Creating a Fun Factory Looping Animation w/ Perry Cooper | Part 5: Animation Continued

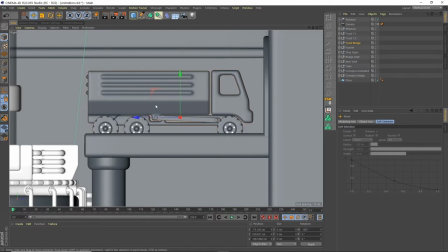716s
have it here i'm kind of guesstimating so i'll set it up and then we might need to tweak it so let's just set that as his final position i'm actually going to have that on frame 100 so go to the coordinates and i'm going to set a keyframe here is because we're moving
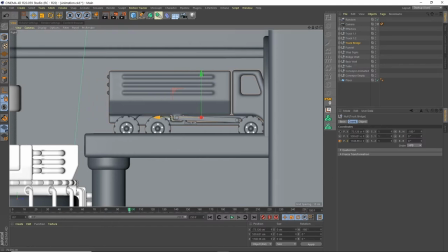731s
the z position actually that's something else we need to change so now we're moving in z rather than x again we need to make sure that um our axles are change uh moving through z rather than x because we're in 180 and we're also in minus 180 so we need to make a
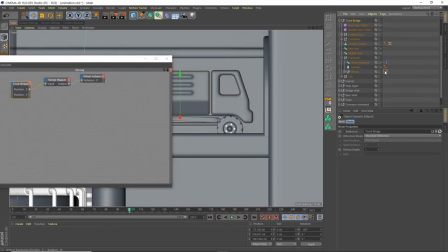748s
slight adjustment so let's um change this to z because we set that up before we had the x and the z z for both and the only other issue we might have is because it's minus see they're in a reverse direction so we go to the range mapper we can just change this
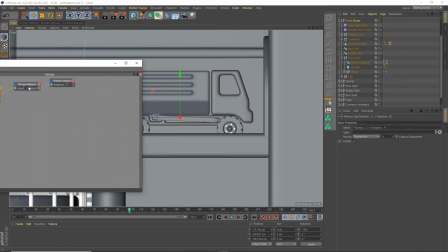766s
to plus 90 rather than minus 90 so i'll just change that for both of those
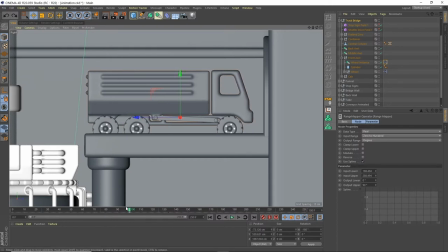772s
and now if we move him yeah he's moving correctly so that's our first position or second position our first position i'm going to set this maybe five frames in just so um i give our particles or our spheres a chance to kind of settle down.
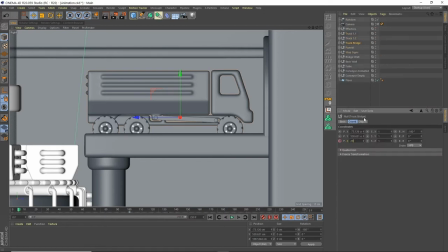791s
I'm going to set this at like 2,900 as that keyframe.
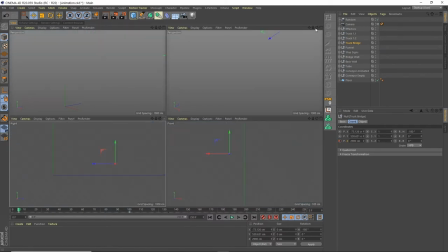797s
And that's just kind of at the end of the tunnel, basically. So just so he's out of sight.
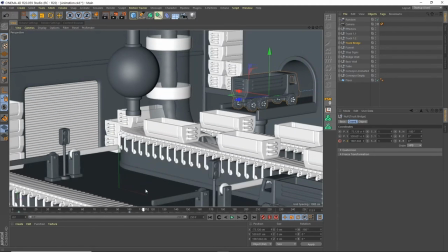802s
So he's going to come into position. He's going to tip up. And then he's going to leave. So at about 1,50, I'm going to set another keyframe. and then at 250 go back to 2900 so if there are any shadows or anything inside the tunnel they're going to
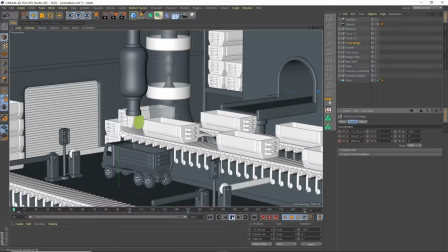821s
match up at the beginning and at the end because we're in the same position let's just have a look at that
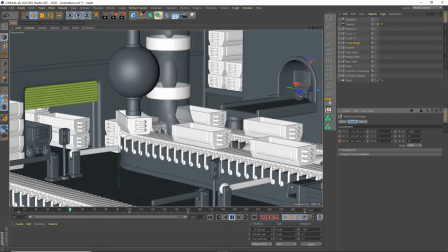826s
it comes in now what I want to do is have the back tip up
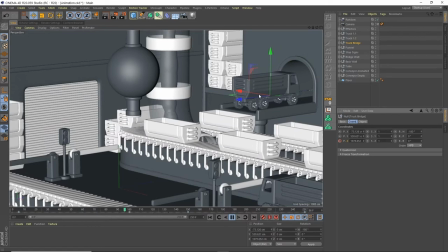830s
but I kind of want the back to kind of tip up start tipping up as he stops because if it tips up and then he stops it could end up as catapulting everything across the scene we want it to kind of have some sort of controlled element to it so what I think I'll do is turn to another view
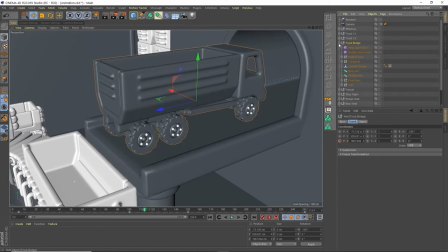851s
and we want to kind of make this back tip up so I'm going to go to the flatbed zero that we created with this wrist goal here which is we use to animate or move this i'm going to go to maybe frame
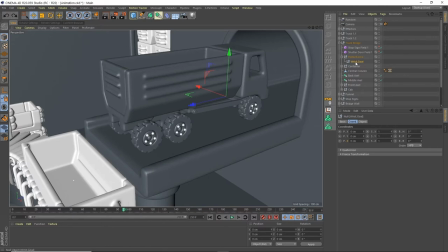868s
like 95 so just before he stops and i'm going to set a keyframe in the z position then i'm going to go to frame i don't know let's say frame 130
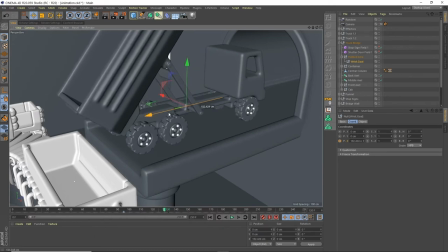884s
and then i'm going to move this kind of over here into its final position set a keyframe
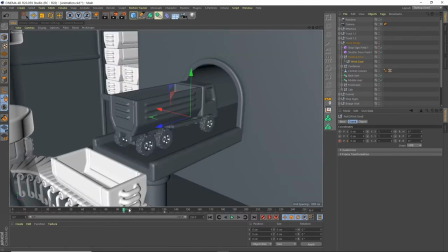891s
now we've got that going on so we want that tipping up and then we also want the door opening so i'll just on frame 95 still i'll go into the container go to the door and
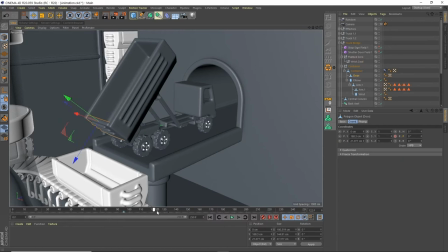903s
then i think it's through p we set a keyframe and then maybe we'll select 130 again and we'll change this something like look maybe like 140 so it's opened quite wide so it allows all of our particles to fall out
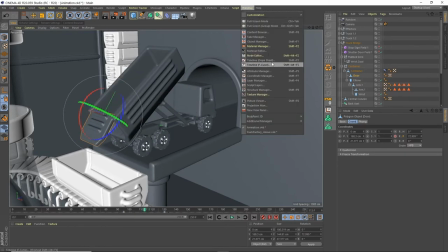923s
then we've got a nice kind of movement going on what I'll do is I'll go into our dope sheet and have a look under our
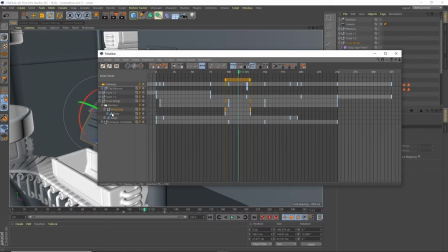930s
truck bridge so you've got a door and our wrist goal got the zed position and our rotation i'm just going to select all these points set them as kind of easy in and out and
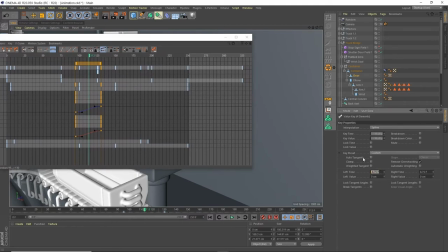946s
if i select this key then i can kind of adjust the time here so this is about the amount of time it takes to ease in and out i'm just going to up that to like minus 12 so we have kind of these longer bezier handles
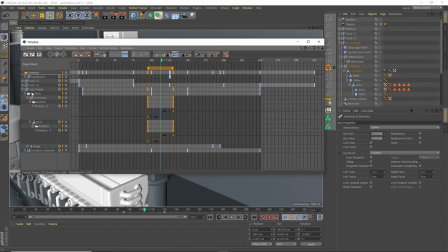959s
so it's a little bit smoother and i might also change that for his position here so just select all these keyframes let that easy in out and see what it's set to at the moment like minus 16 maybe I'll make this like minus 25.
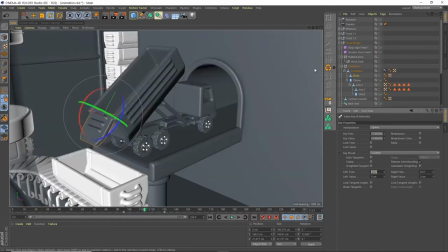979s
It comes to a slower stop. I want to kind of avoid
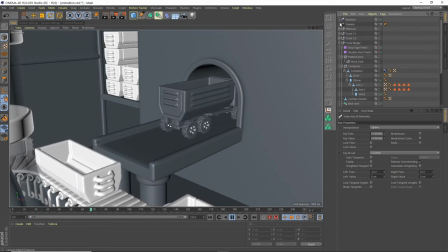985s
a catapult scenario so that all our spheres kind of drop in.
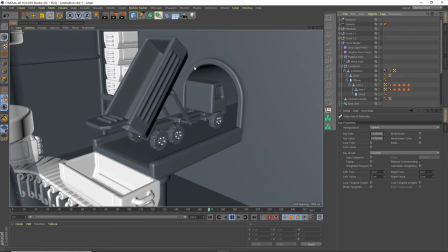993s
right now so that's kind of a nice smooth movement I want to make sure this closes obviously otherwise we've
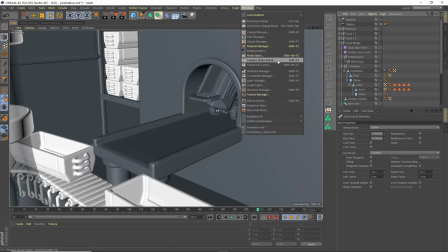998s
got an accident going on so let's go back to our dope sheet and
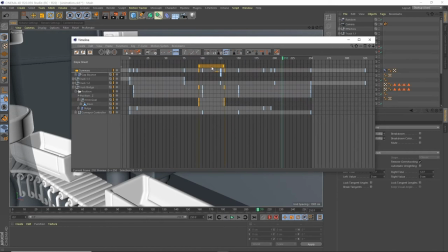1007s
our keyframes here if we select both of them you see we've got this controller here we can move them around with now if we select them and hold down control and then drag it makes a copy what I'll do is flip these keyframes and now these
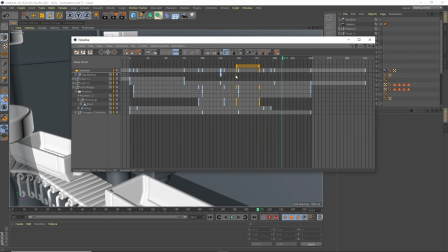1024s
two are the same and this is back to the original position I'm going to set this here's our conveyor controller so the conveyor belt is starting to move again here and so is our truck I'll have it so you know just before
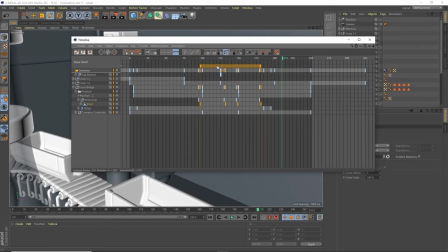1039s
it starts moving it starts closing and what I might actually do is just offset the door like five frames then everything isn't like moving at the
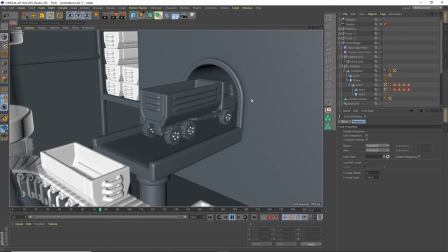1048s
same time let's just press play see what that looks like it's going to tip up and then the door will start opening afterwards
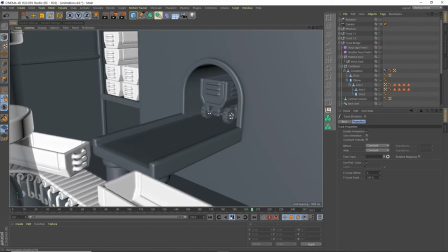1057s
and then we're going to close and it's closed before we go into the tunnel all right okay before I get into showing you
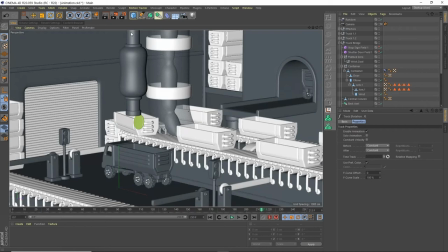1066s
how to do the final truck I just want to note that I did this slightly out of order so you'll see the truck on the bridge has the spheres coming out the back we're not going to cover that in this tutorial that will be in the next episode but with that let's get on with animating the third truck
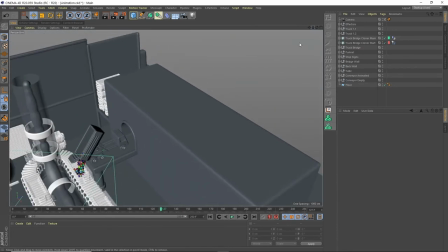1083s
so for this final truck i'm going to set up let's um go into a top view and
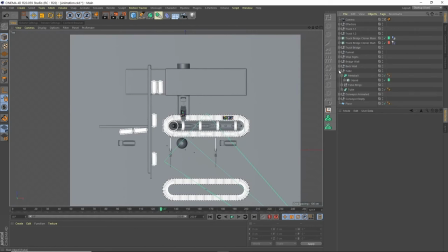1092s
um i'm going to grab in our tube we have this tube spline i'm going to copy that i'm going to see if i can use this as a kind of route for our truck so i'm just going to say minus 90.
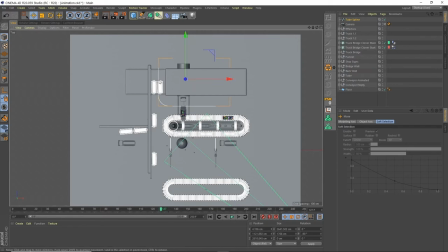1109s
and this is going to be our truck is going to kind of come through here and go through the scene so i'm going to duplicate another truck i'm going to duplicate truck one again and i'm going to call this uh truck uh
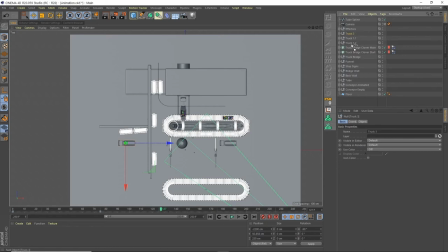1125s
call it truck free okay put it down the bottom
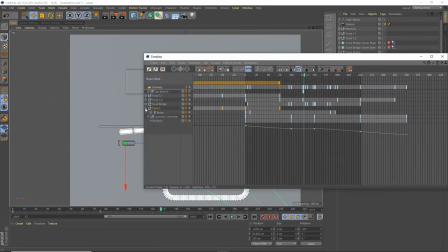1131s
and let's go into our dope sheet and then truck free or delete that let's reset that
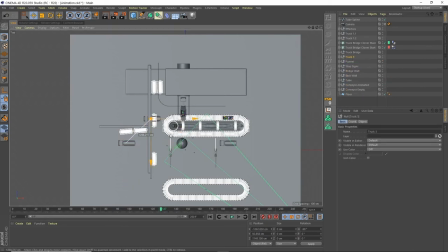1142s
so this guy we're going to do something slightly different with the wheels and the way that he moves so let's bring this down group these together all this truck free
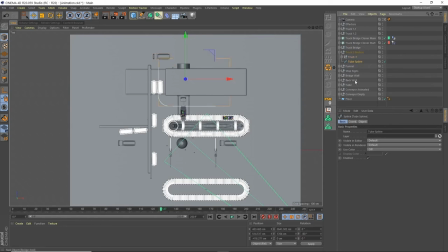1157s
motion so this is his route bring